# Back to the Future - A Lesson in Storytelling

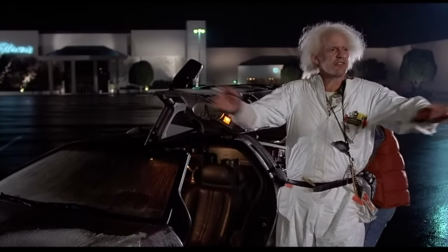258s I remember when this was all farmland as far as the eye could see.
We get the setup.
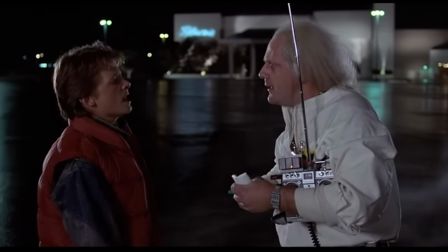263s Are you telling me that you built a time machine?
And the punchline.
Out of a DeLorean?
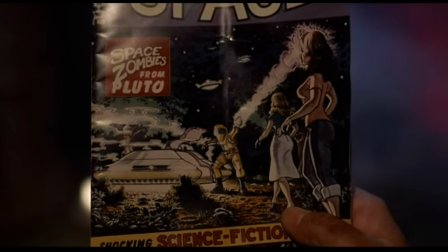268s
However, in doing this, we get another setup, in that his car looks like a spaceship and his outfit makes him look like an astronaut.
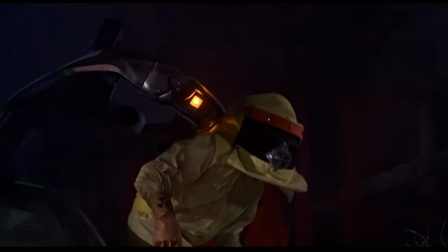274s
So when the family comes out to investigate, they think he's an alien. Every single moment in this movie has already been set up for us.
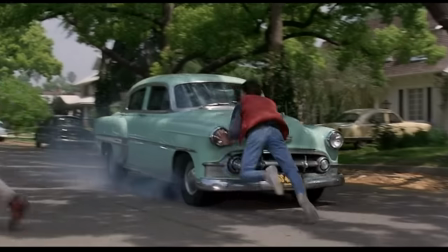281s
Some of these are used for a comedic effect, like here is our setup.
Like the way I met your father.
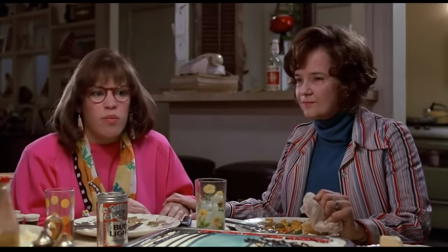286s
And here is our punchline. That was so stupid.
Grandpa hit him with the car.
but others are used to move the story along.
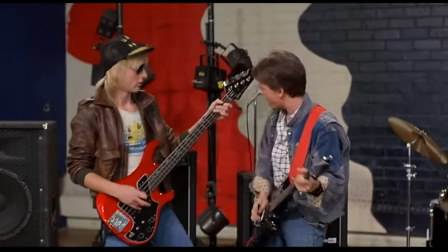293s
Small, useless interactions that happened earlier in the film seem to be throwaway lines.
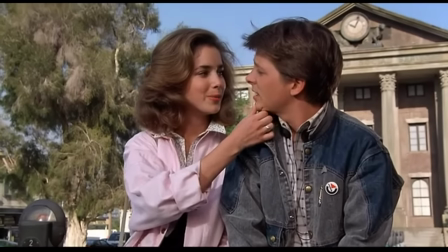298s
For example, earlier in the movie, we see Jennifer and Marty about to kiss. This is our setup.
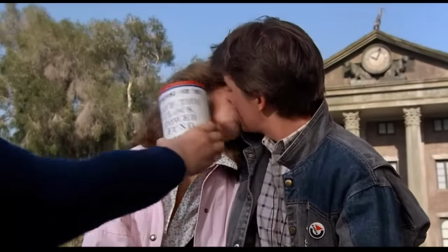302s
And the punchline is someone stops this by rattling a jar of coins in their face and asking for donations to save the clock tower.
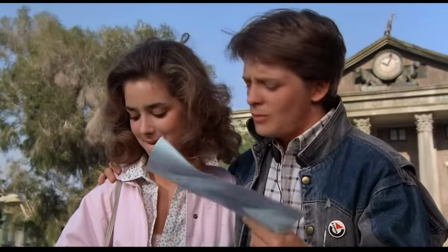308s
This seems to be a one-off moment. However, later in this movie, this ends up being able to get him back to 1985.
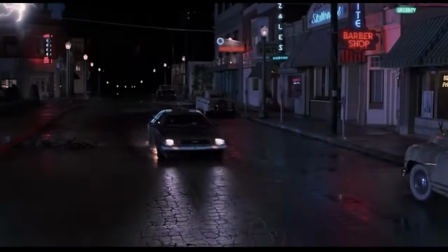314s
So things are set up both in the 1955 part, but also the 1985 part.
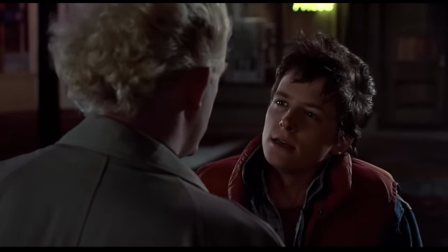319s
However, it never feels old. It never feels like the movie is rehashing itself, but instead it provides a sense of nostalgia.
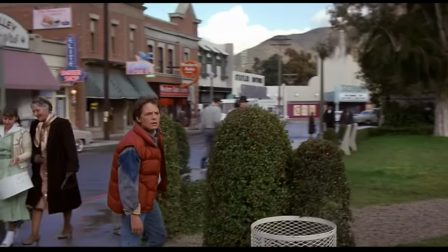326s
And it makes sense. We are seeing a world that we have already heard about, but most younger audiences have obviously never experienced because they weren't born in 1955.
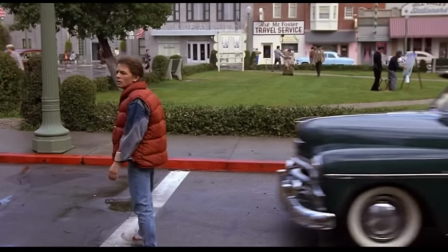335s
Once we get to the city, we are treated to happy, upbeat music and the feeling that we are in a simpler time.
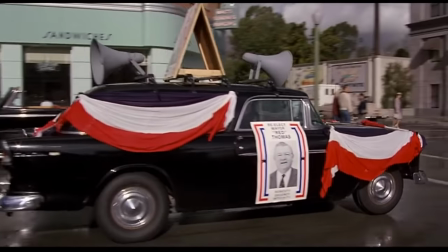340s
And I think that this is the heart of the film. I think we get a love letter to the 1950s. The film's two writers, Zemeckis and Gale, were both born in the early 50s.
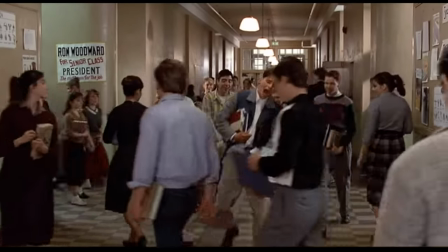348s
And part of what this movie tried and succeeded in doing was showing off their idea of the 1950s,
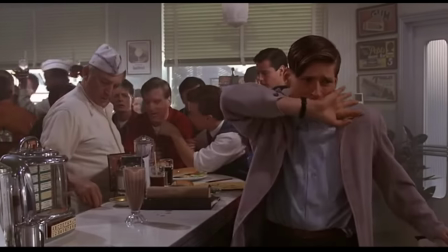353s
showing it off through a child's perspective, someone who is fresh into this world but still needs to experience it.
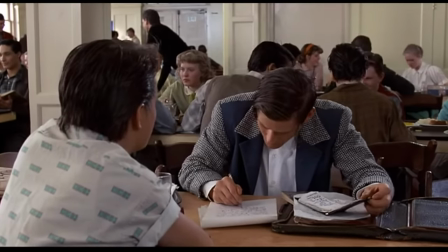359s
This sense of nostalgia exists not only a way to tell the story, but also as a personal note to the 1950s.
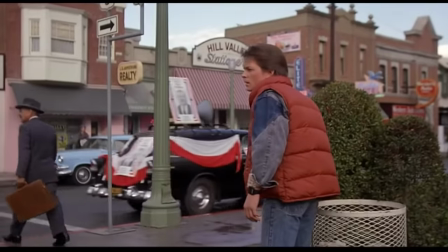365s
However, there's also more than that. When Marty first enters this world, it appears to be perfect.
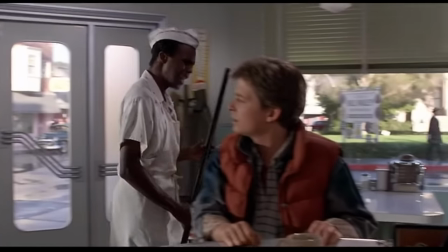370s
A fun time where everyone is happy and nothing bad happens. But as we soon learn, that isn't even remotely true.
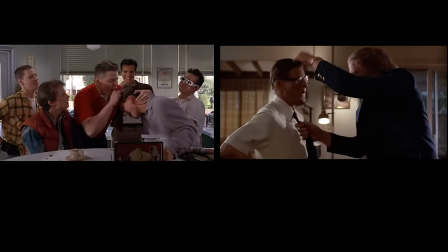376s
We see the contrast between the 50s and the 80s and see that they are both very similar.
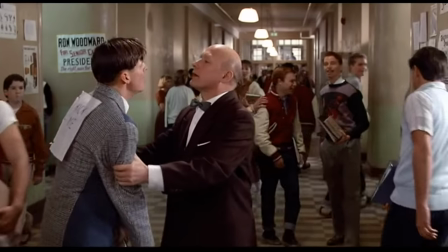380s
The problems that exist in 1985 are the same problems that existed in 1955.
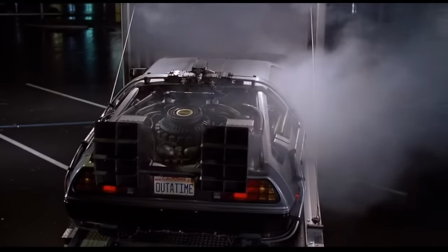385s
I think that this shows that no matter what technologies are invented in the future, people are always going to be people.
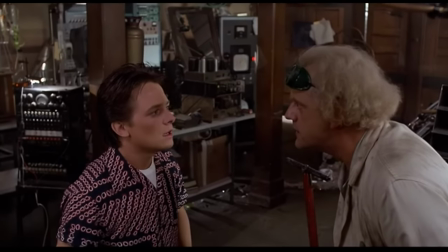391s
The only way around this is to make the most of your situation, not try to change it to make it better.
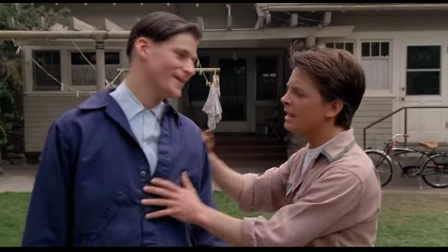396s
I want to end this video by looking at the conclusion because it is very different from the first and second acts.
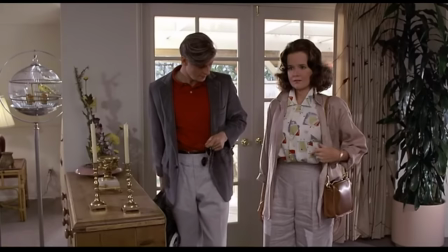401s
Whereas the first act sets up the second act, the third act is used to tie everything together.
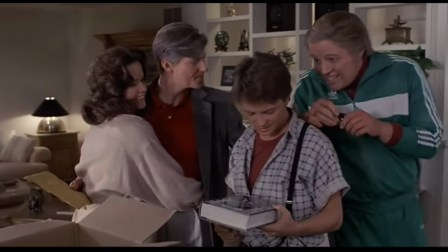407s
Problems that were created in the first act are suddenly resolved. I think this really has to do with the pacing.
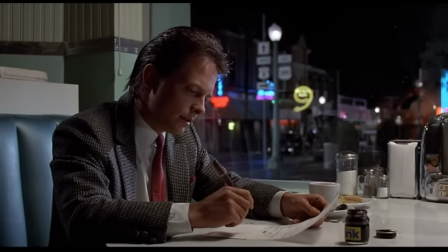412s
Over the past hour while Marty was in 1955, he had been solving all the problems that were created in the first act.
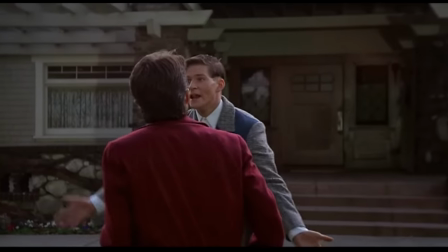418s
Now, we think that Marty is only going to get back to the future, and that's all that he's going to be able to do.
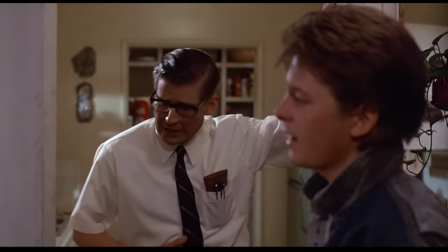423s
But as we soon learn, he also resolves the problems that were created in the first act, like his family's social status.
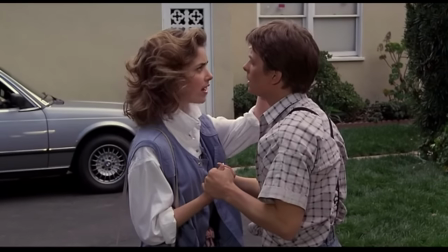429s
Marty is fixing both his problems in his life, but also his parents. I think that above all else, Back to the Future shows the importance of a great screenplay.
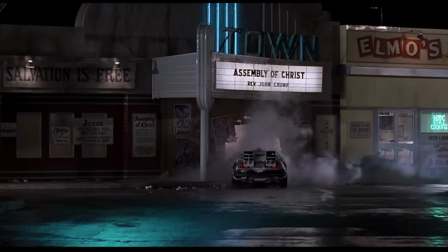437s
This movie could have easily turned out to have been another forgotten science fiction film from the 1980s.
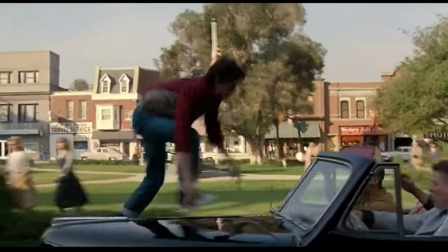442s
Instead, it was so much more than that. It created lovable characters, gave us a fun story, made us laugh, and all around showed off great filmmaking.
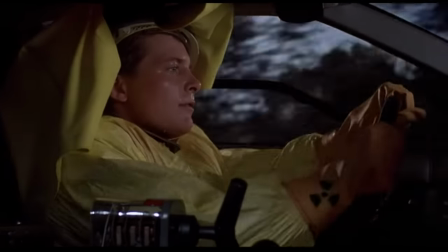450s
This is a movie that followed the rules. Characters were developed, conflicts were introduced, locations were developed, and the audience was taken into the world in the first act.
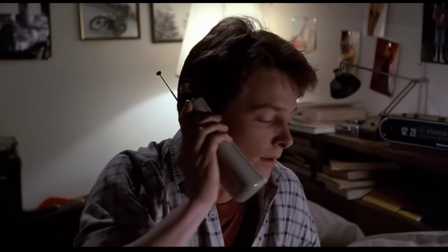458s
This movie took influence from other movies that have worked in the past and made something great of it.
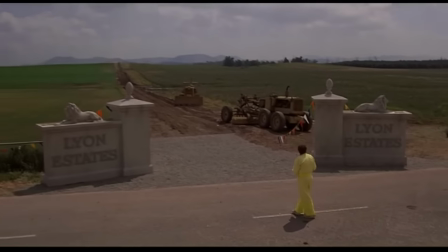463s
This is a fun movie that flows together and works perfectly. I am by no means the first person to bring this up.
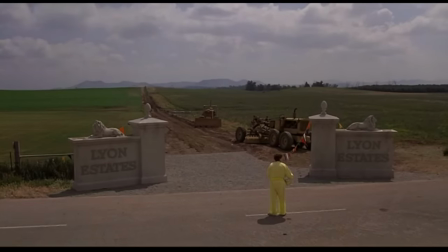469s
There are entire courses taught about this movie and storytelling,
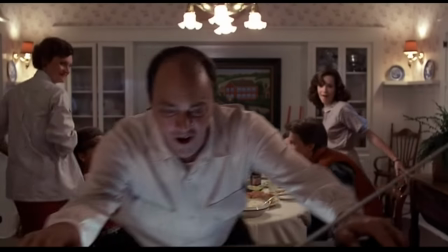472s
but I think that it's important for everyone to watch this movie to learn the fundamentals of good storytelling and good filmmaking.
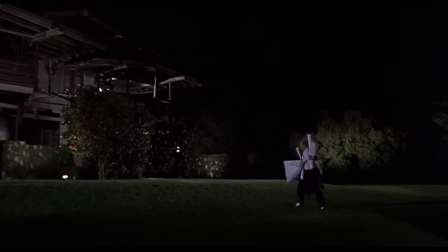479s
Thank you very much for watching. It's been a little while since I watched this movie, and it was so much fun revisiting it.
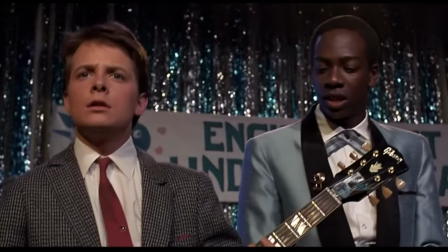485s
As I said, there's so much you can learn from this movie, and I highly recommend watching it if you haven't seen it, or revisit it if you haven't seen it in a little while. Next month,
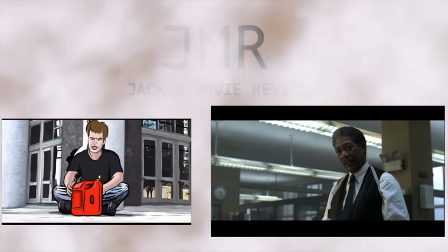493s
we're going to be looking at horror movies in October. It's not going to be all traditional horror movies, but also some psychological thrillers.
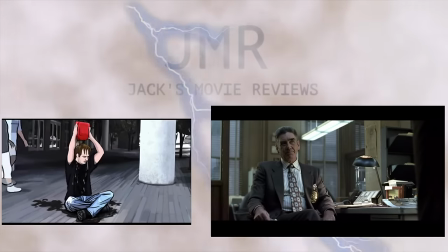499s
Next week, we're going to be looking at David Fincher's Seven. That video is going to be out next Saturday, October 1st.
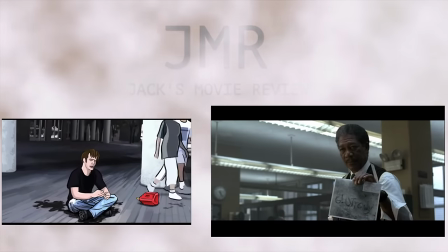504s
There's a link to that video on the right of the screen.